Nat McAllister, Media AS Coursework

Hi guys, Nat McAllister here, and I'm just doing a quick video blog going through for my Media AS coursework, going through the 4 questions.
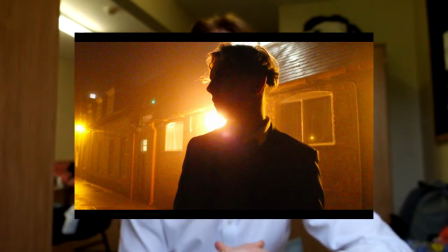0:19 My first shot, the main code and convention is the low-key lighting, and it shows the character and shows narrative. It's a mid-shot of the antagonist with the lights behind him. Here I've used a mid-shot to frame my antagonist.
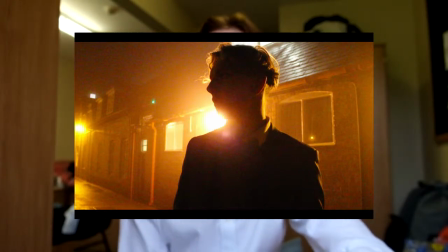0:35 The angle has been taken from below him as it shows his power using props theory. Using the lighting behind him, creating a silhouette keeps his identity from the audience.
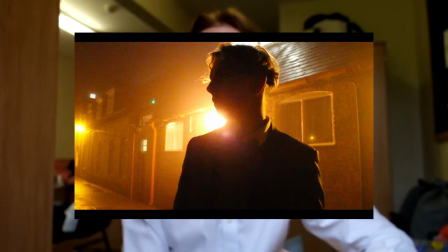0:48 And it also connotates that he has a dark past, and this uses binary opposition, which conveys the good against bad convention. The low-key lighting goes along with the typical occurrence that has been carried on throughout noir,
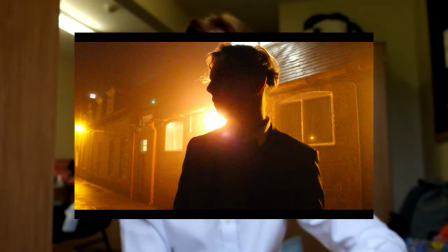1:05 in the fact that they couldn't use a lot of lighting for budget reasons. Using the film noir called Blade Runner 2049, actually, from 2017, directed by Ridley Scott, there's lots of close-ups using darkness as a theme throughout the film, which also relates back to the shot that I'm using. The second shot is a high-angle establishing shot. Now, this shows the character and also shows the setting, which is an urban scene, which is a very typical code and convention of noir.
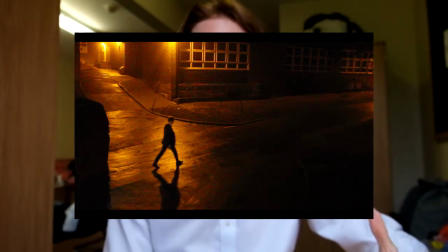1:41 And it's mainly focusing on the antagonist. I selected a high-angle establishing shot. This shot sets the scene with the antagonist. The lighting is shining down on the antagonist,
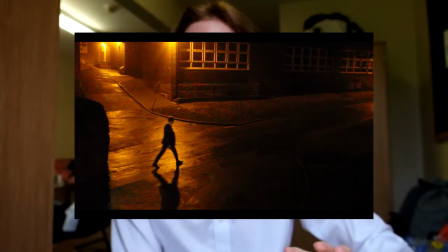1:55 and this shows where the setting is so the audience know the whereabouts of the setting and the character, as there is a large showing of the mise-en-scène. The lighting is also creating his isolation and also a bit of a shadow,
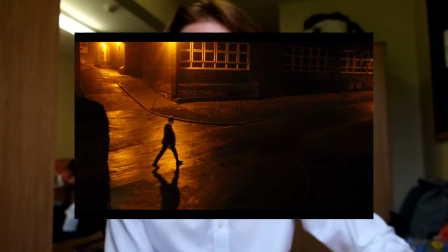2:13 where he looks a lot bigger. However, the lighting is still keeping the character hidden, and this is creating tension for the audience. The lighting goes from light to dark, as you can see, there's almost like a split in the middle, and the still shows the antagonist walking from the
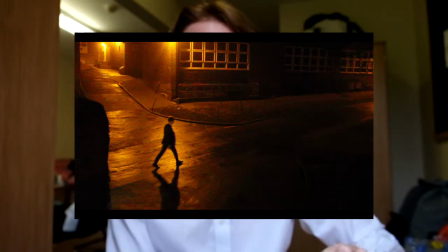2:32 light into the darkness, and this suggests his past as he's gone from good to bad. So the third still I've used shows a close-up high-key lighting, showing the character, which is the femme fatale, and the narrative also relates with the hints of disruption.
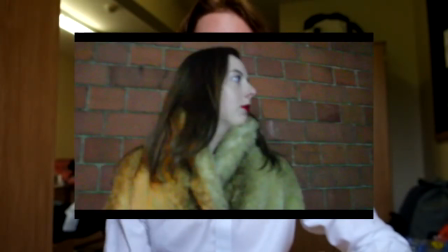2:54 The femme fatale is in a close-up with bright white lighting. Here I've used a very close-up low-angle shot of the femme fatale, and white lighting shows at this point in the film the character is on the good side, which is binary opposition, and also the colour white has lots of connotations with being pure,
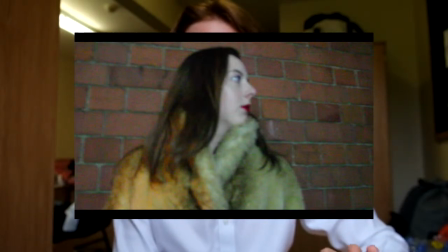3:13 and this reflects on the character at this point in time. Here we are trying to show how the femme fatale looks to connect the codes and conventions of film noir, as she is supposed to be enticing for the protagonist.
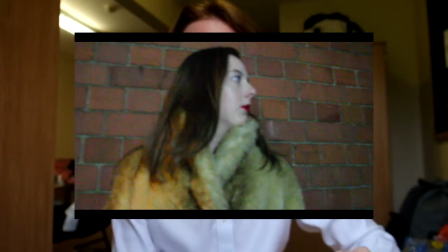3:29 However, in this still she is wrapped up in a fur jacket, and this also conveys the fact that the femme fatale is usually very glamorous. We have also got the idea from the film noir called The Big Sleep,
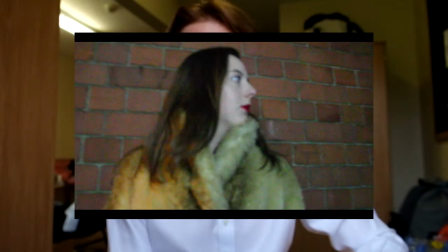3:47 because there is a certain image of the femme fatale at a low angle close-up. For my fourth image, it shows low-key lighting and is a high-angle shot. It shows the character, narrative, and the mise-en-scène. It's the protagonist waking up after he hears a knock on the door.
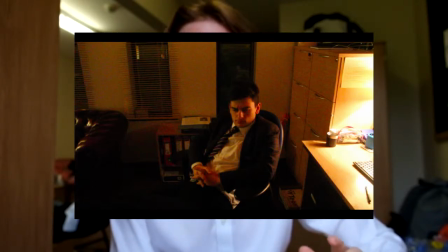4:07 In this shot, the audience can see the protagonist who is waking up in his office.
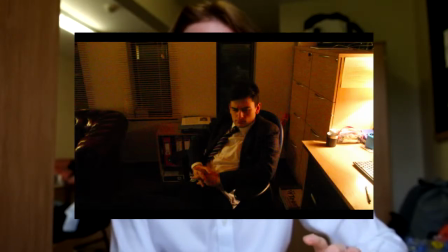4:12 Starting off with the mise-en-scène, straight away the curtains in the background are very typical film noir style, as it enables there to be some shade and some light, which carries on the idea of binary opposition.
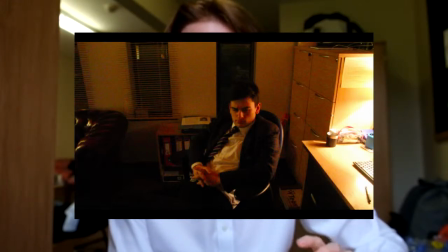4:28 The lighting itself suggests that the protagonist might have had a dark past, perhaps. The detective himself is very laid back, as he has been sleeping, and this carries on the codes and conventions that the detective is usually stressed and not fully right,
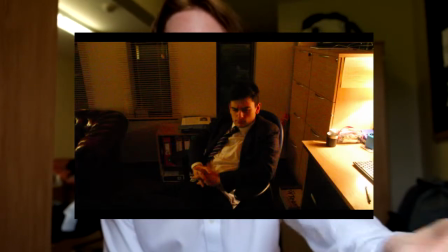4:48 as you can see from the confusion on the character's face.
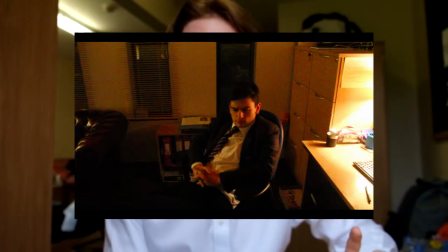4:51 In almost every film noir, the detective has a scene in his office, and this is where we have stuck with the traditional codes and conventions of noir. As well as this, he has a suit on, so he tries to be smart and sophisticated, even though he is asleep in his chair. The fifth shot is a low-key lighting silhouette and is also at a low angle, which shows a variety of arty shots and also shows the character. The mirror shot of the antagonist,
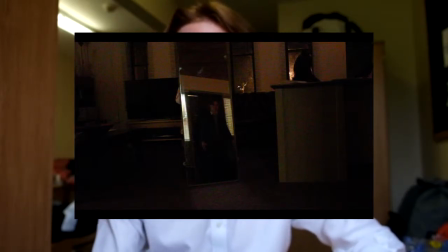5:22 this shot is to convey the main codes and conventions of the darkness surrounding the antagonist, and this gives a sense of foreshadowing as of what that dark act to come.
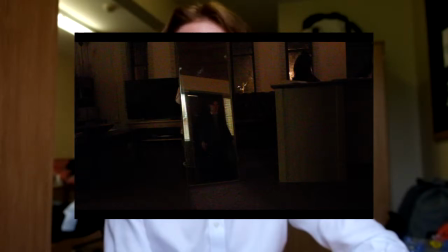5:36 I have never seen a mirror shot in a film noir, so we have tried to add a new perspective into our production. This shot almost acts as an establishing shot to give the audience the whereabouts of the office itself. The low angle shot shows the power that the antagonist has in this situation. The next shot shows a low angle with high key lighting with representation of the femme fatale, and to give a brief description, it's the femme fatale running. The still I have here depicts the femme fatale running in panic.
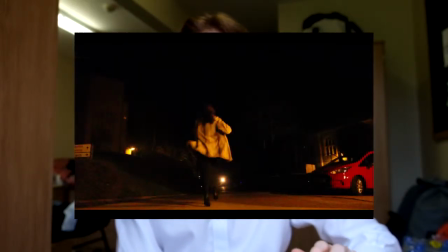6:10 The lighting focuses mainly on her as she is the main subject of the shot. This lighting really expresses her mood, as the gloom of colour is creating a dark atmosphere as if something is bad to come.
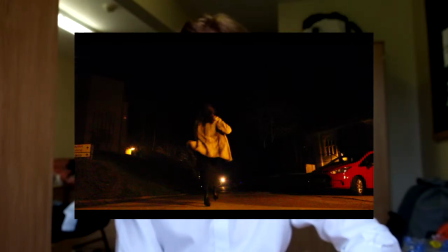6:27 The low angle shot is to try and make it seem as if she is running into darkness, as one of the main codes and conventions is in the night time. The social group almost seems like she is a woman of the night,
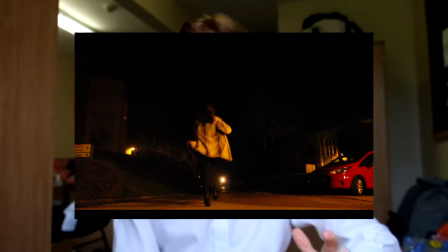6:41 which is strange but yet fits, as she is supposed to entice men as a femme fatale role.
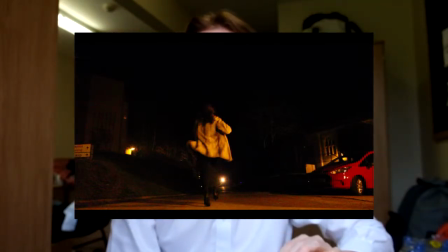6:47 We have challenged the codes and conventions in the way that the femme fatale is supposed to seem cool and collective, but we want to show a different side to her. The second to last shot is a mid shot with very low key lighting, and its description is the femme fatale going up the stairs in the darkness.
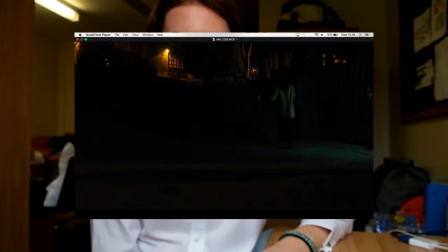7:06 Here, the still depicts the femme fatale in the darkness with very low key lighting to show where she is. The lighting conveys the fact that she is in a world that is out of her control.
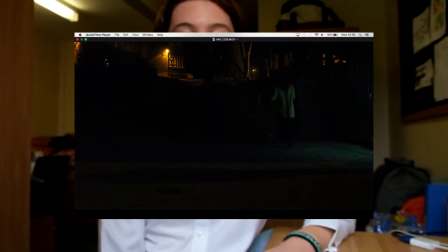7:18 In the mise en scène, there is the light, and this suggests that this might be her destination of point she is trying to get to, as there is a shot near where the antagonist has already walked in that area.
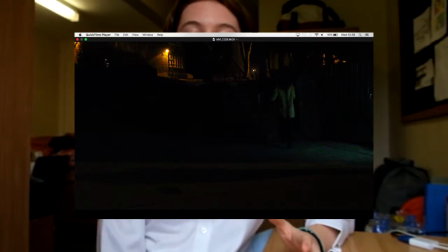7:32 So this is creating tension, as the audience can see that she is chasing him for a reason. This still can relate to the majority of film noir films, as almost every femme fatale is at some point of darkness as it reflects their characters. The final shot I have is a high angle and high key lighting shot, and it is the gun on the protagonist's desk.
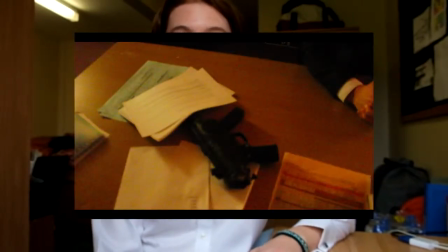8:02 This is a still from the ending of the film. The gun on the desk actually challenges props theory, as it is a high angle shot of the gun, but a gun would mean it has power. However, the gun in this situation should leave the audience questioning as to whether it has any power at all.